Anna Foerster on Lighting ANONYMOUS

I'm Anna Forster and I was the director of photography on Anonymous.
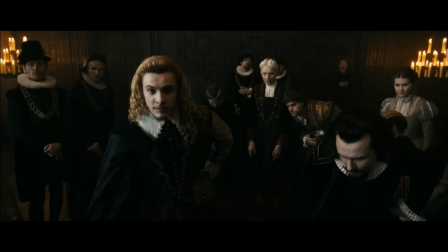[0:05]
The clip we're watching here is actually very typical for the movie. Shot with really wide lenses, in dark rooms.
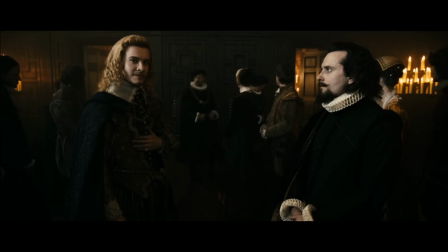[0:14]
We used a lot of smoke. No backlight at all, so you can't feel the smoke.
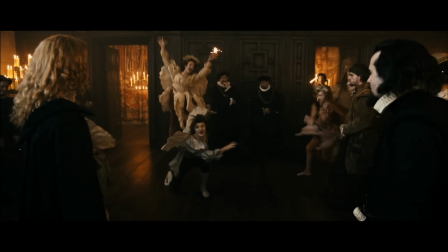[0:20]
But by increasing the contrast in the DI,
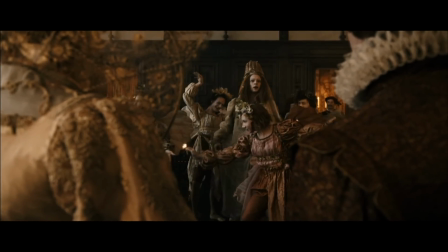[0:25]
It creates this creaminess, almost like this paint-like quality to it.
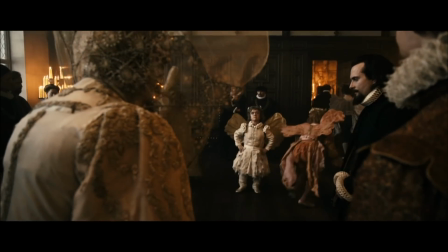[0:33]
And we had this soft daylight coming from those big windows.
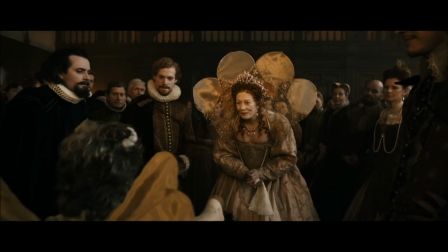[0:39]
You can't see them here. They show up in the very beginning of the scene. But that was a big inspiration.
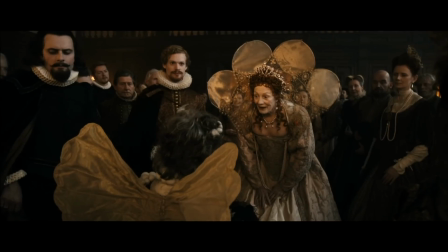[0:45]
Those were mere like north-facing,
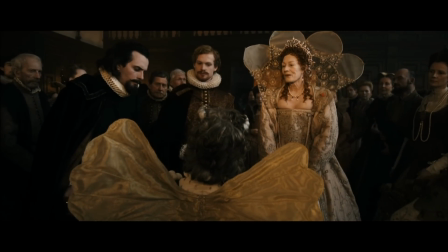[0:49]
lead-colored soft light coming through big windows. that's what we did a lot on this movie.
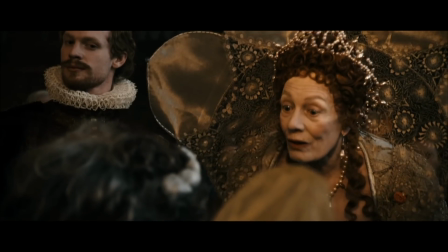[0:55]
Another thing here, we used a specific light to bring out Vanessa Redgrave,
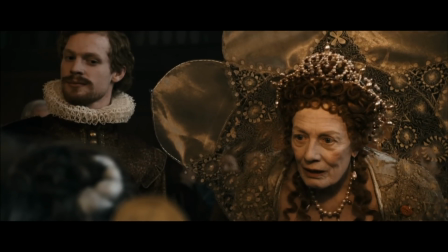[1:03]
the Queen with this golden warm light,
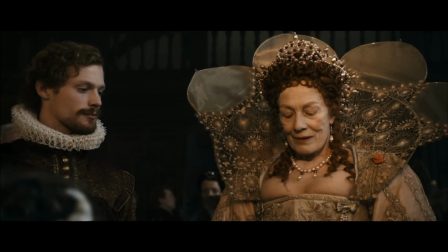[1:06]
to lift her out of the crowd of those rather boring, austere people that don't like the theatre.
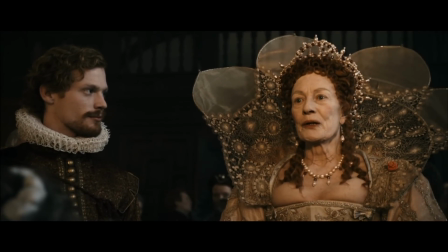[1:13]
So that was very important for us to have her radiate in that crowd.